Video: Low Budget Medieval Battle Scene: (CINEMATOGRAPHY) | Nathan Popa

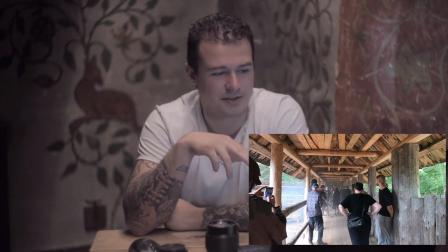You're going to see here when I play it, there's a good distance between me and my friend German, the guy who's walking,
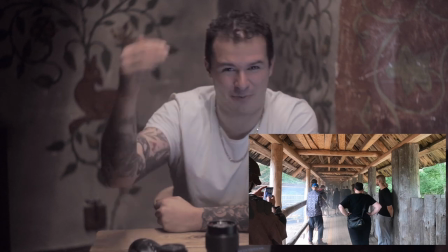uh walking fighting his way from one point of the rampart to the other uh
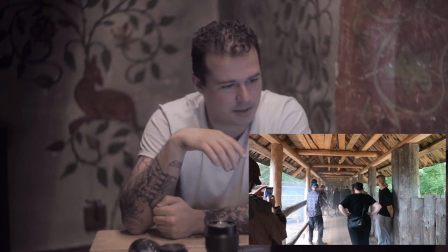basically what i did behind him you can't really see it too much uh but everyone that
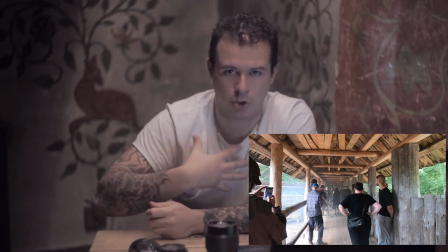was present is stacked behind him okay now in front of him closer to me there's maybe one two three four five guys
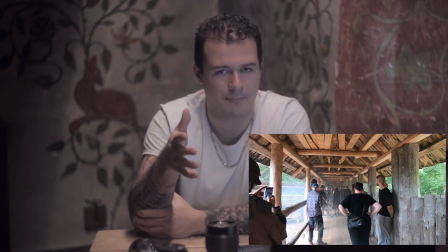you got five guys now i gave them instruction i said listen when i when i pass by you i want you to cross over the camera because again with the 135
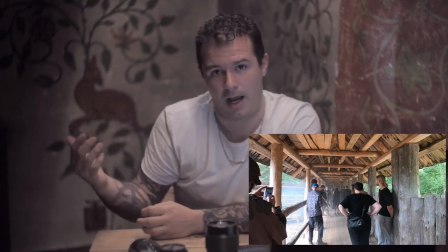since there's so much distance between me and subject I can have the guys, you know, cross over the frame to make it look crazier, make it look busier.
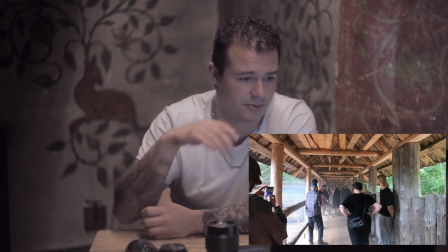So here, let's go ahead and play this out. You can see as soon as I pass by, boom, there it is.
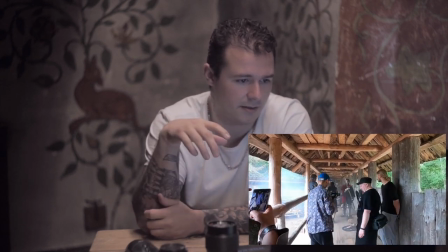Boom, these guys are just going to keep crossing. All right, there it is. Boom, boom, boom.
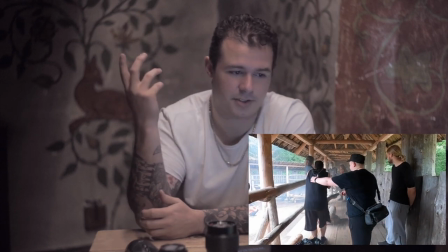Yeah, looks simple enough.
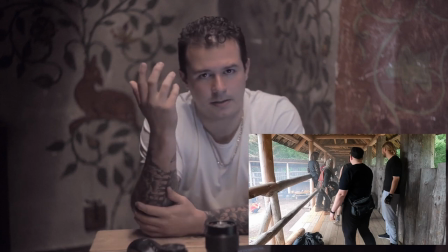But because of that lens, let's pause it. because of that lens uh it it makes it look so much tighter
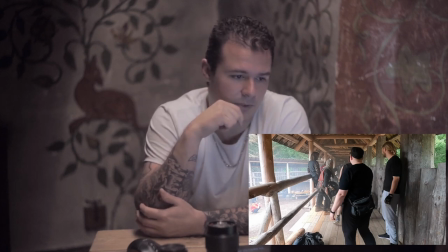what's great about this lens also is during the sequence if you look at it looks like he's really
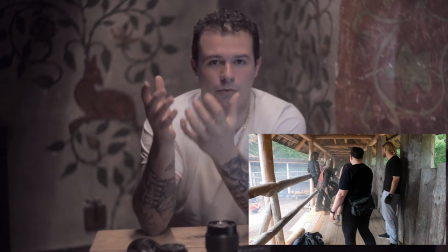hitting somebody you can actually have them really swing the sword really get you know
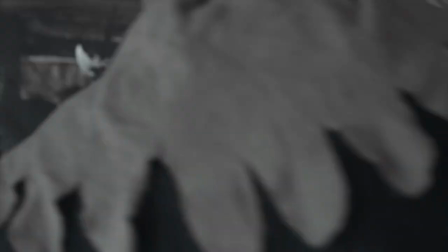have these intense motions but still being farther away from the guy
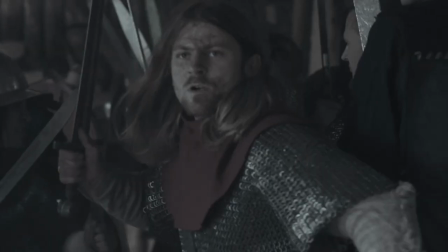who he is supposedly hitting the very first hit he actually doesn't hit anybody.
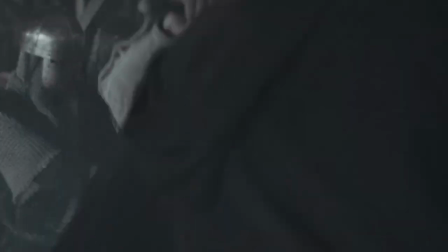There's nobody there. The sound tells you that he did. He looks like he's stabbing people. He looks like he's running through them, you know, bang, bang, bang. Like he's going to town. It looks like he's freaking nailing them. That is again, part of the magic of a 135 millimeter lens. Pop that.
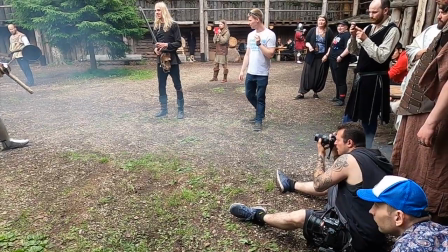Having another camera out there is definitely helpful. My friend Chris was there with his Nikon.
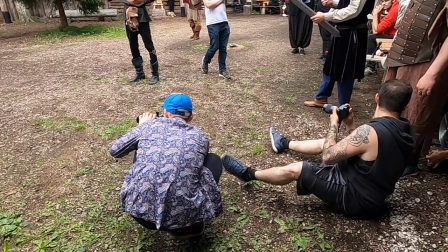He had it settled on a gimbal. He was actually just there to get behind the scenes footage.
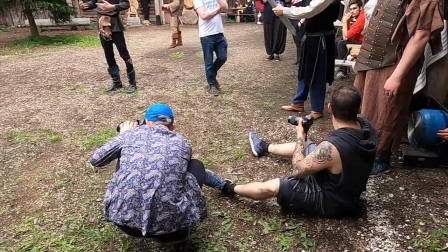But of course, if you got another camera on hand, like you might as well put it to use, you know. So more often than not,
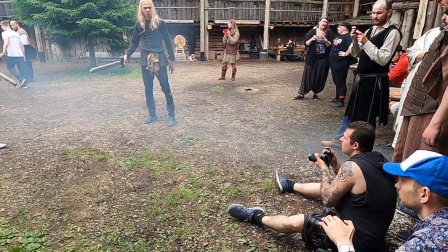Chris was taking different angles of shots that I was doing and a lot of his
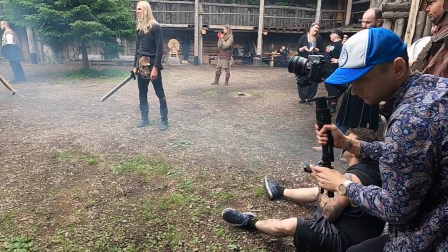shots made it into the final cut that made certain sequences really come full circle.
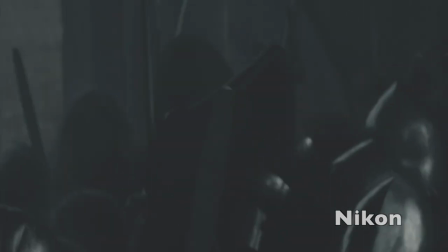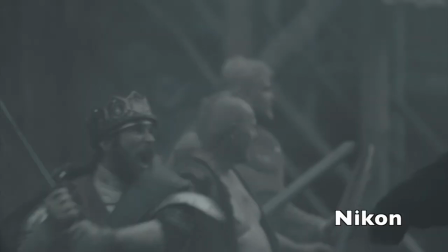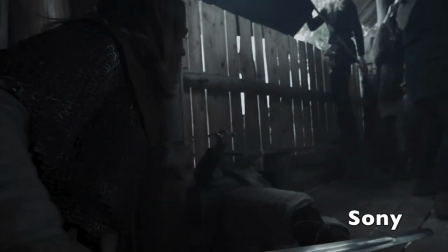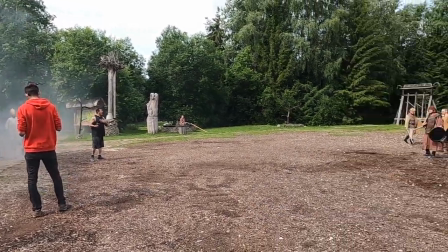My friend Fiorello was out there with his drone. Having a drone is no bad thing at all.
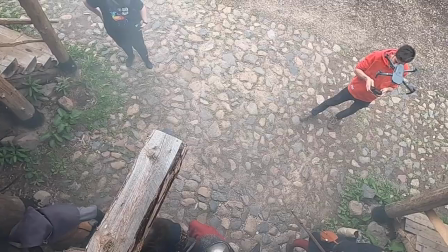You know, he would fly it over people's heads you know like you see here uh for the shield wall just to get some nice aerial footage definitely very very helpful well that's the end of the video guys if you like the video like comment subscribe if you have any questions for me go ahead and ask in the comments below or you can wait for the q a that i'm going to do the live q a i'm going to do on the channel uh when i'm done with this little mini series uh i'll probably give you a more detailed answer then because i'm more of a talker not a texter typer whatever next week i'm going to go into directing how do you know if you're getting the right shot the wrong shot the right emotion out of your actors or the wrong emotion out of your actors uh how to talk to them how to keep the adrenaline high how to keep them pumped up um how to direct the direct it's very simple Just directing. Hope you guys have a wonderful weekend. See you guys next week. Pop off.